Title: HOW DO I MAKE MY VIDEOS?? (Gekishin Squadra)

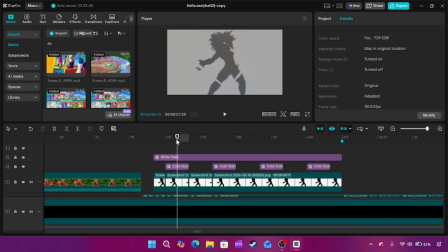24:46 And I also have this color scan, which is just like a tiny bit of extra little visual flair, because why not?
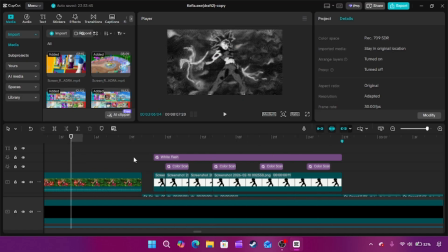24:55 This part took forever, but it was so worth it because this is incredibly sick. Hold on.
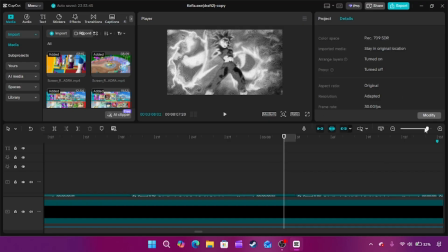25:03 Love that. I love that so much. It just, that moment is already sick, and I love that impact frame, but like it's literally visible for a frame.
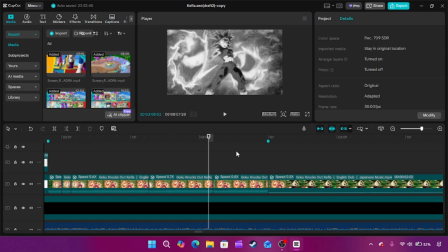25:12 So this part, I needed the next this cut right here.
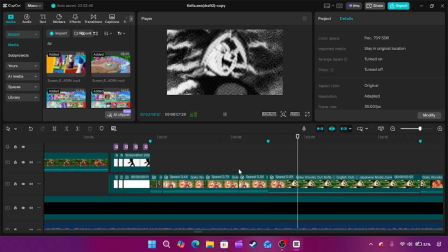25:18 I want it to be on wait, let me double check. I wanted to be on We'll Do Whatever It Will Take.
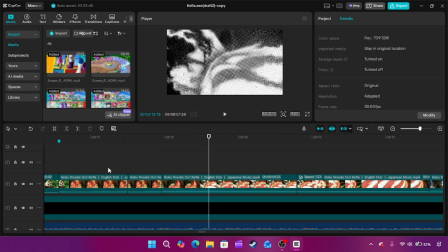25:30 Right? I wanted that cut to be there, but the problem was is that
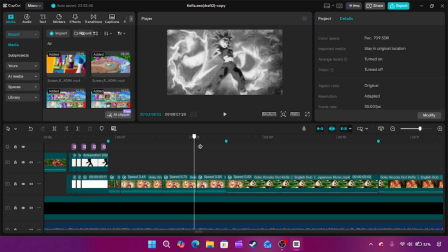25:36 the clip of KEFLA holding it here for a moment before it changes was not enough time, no matter how much I slowed it, to make it to this point where I needed it to be. So I just gave the illusion that it was just going,
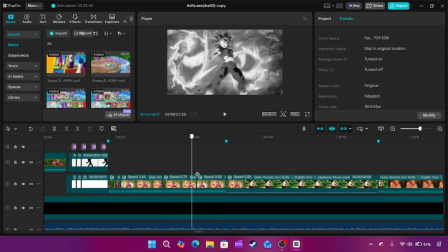25:53 even though it's just like a couple of frames that just keep looping over and over and over at various speeds to kind of give the illusion of that, right? So then exactly when it's we'll do whatever,
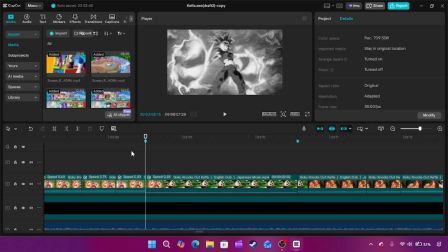26:08 it's not intentional for it to sync with KEFLA's mouth. That's not the intention. If you're watching the video, it's not intended. If your mind can trick itself into thinking that happened, then that's cool. I'm glad that happened for you, but I want to make it clear that it is not supposed to look like she's saying the words or anything.
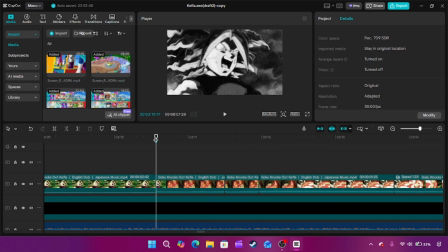26:32 And here's the next part.
It will take.
I wanted the beam drop to happen at the same time that the words did. So I was very precise with how I edited this.
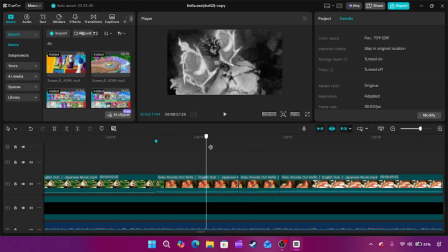26:49 So this was slower, right? Because I wanted this part to almost feel like a little bit heavy, like she's holding something heavy, right? So it's like a little bit slower than normal, and then like once it actually fires, it's back to normal speed. You know what I mean? So check that out one more time. God, I love it.
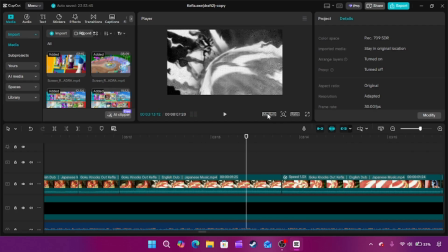27:07 I just love it so much. Let's switch the quality back up. I think the video's doing fine now.
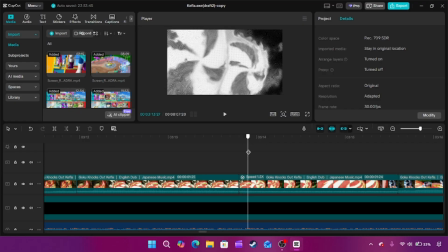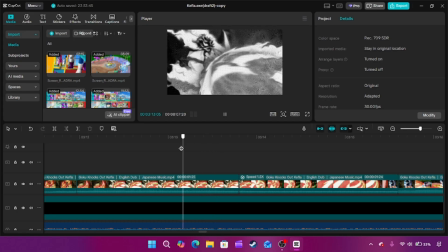27:18 And again, it's the same logic as before. I'm telling you, like I really considered every single time this song slightly changes. Take and jeez. Okay, never mind. When it hits and when it hits and again, there's another cut.
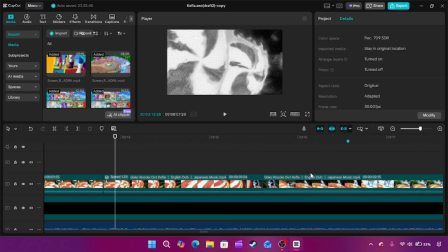27:35 Like I did this for the whole video.
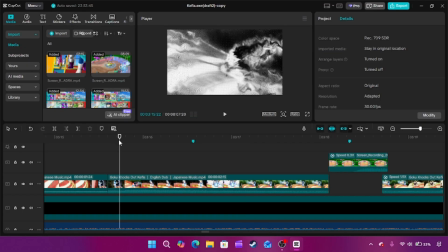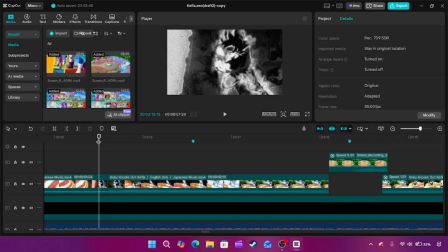27:44 Because crowd is the end of the line here, I wanted the visual of Goku, sliding in slow motion.
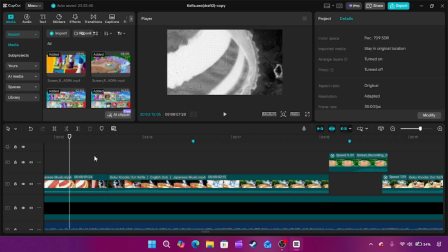27:50 I wanted that to be where it ended. And again, oh god, this took so much time.
But reach the crowd.
Like, look at that!
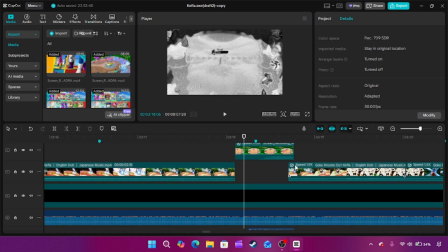28:00 This is the most difficult part. I was very unsure how to incorporate Goku doing an IT Kamehameha into
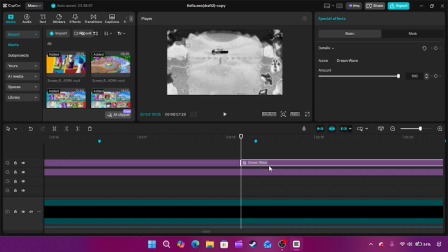28:13 the scene. I thought it'd be really difficult and I have to go super out of my way for it, but it wasn't too bad. I just the problem is that I thought like because it happened so fast it'd be very difficult to tell what's going on, but how I rectify the issue is check it out.
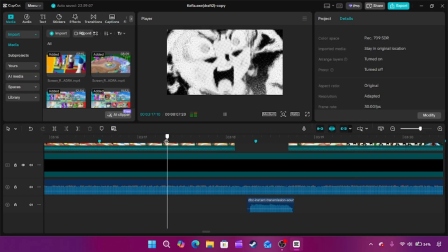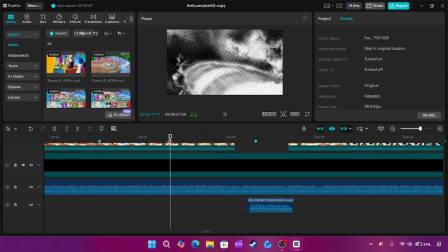28:38 One more time.
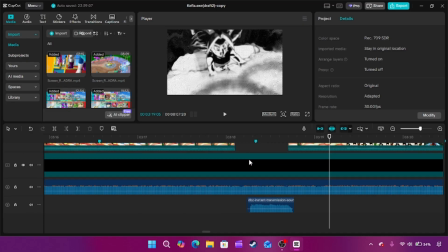28:43 Right, you go to the KEFLA fist. The way I did it is that just to make it easy to understand, I just put an instant transmission sound over the gameplay, just to make it like more obvious, because everybody knows that sound,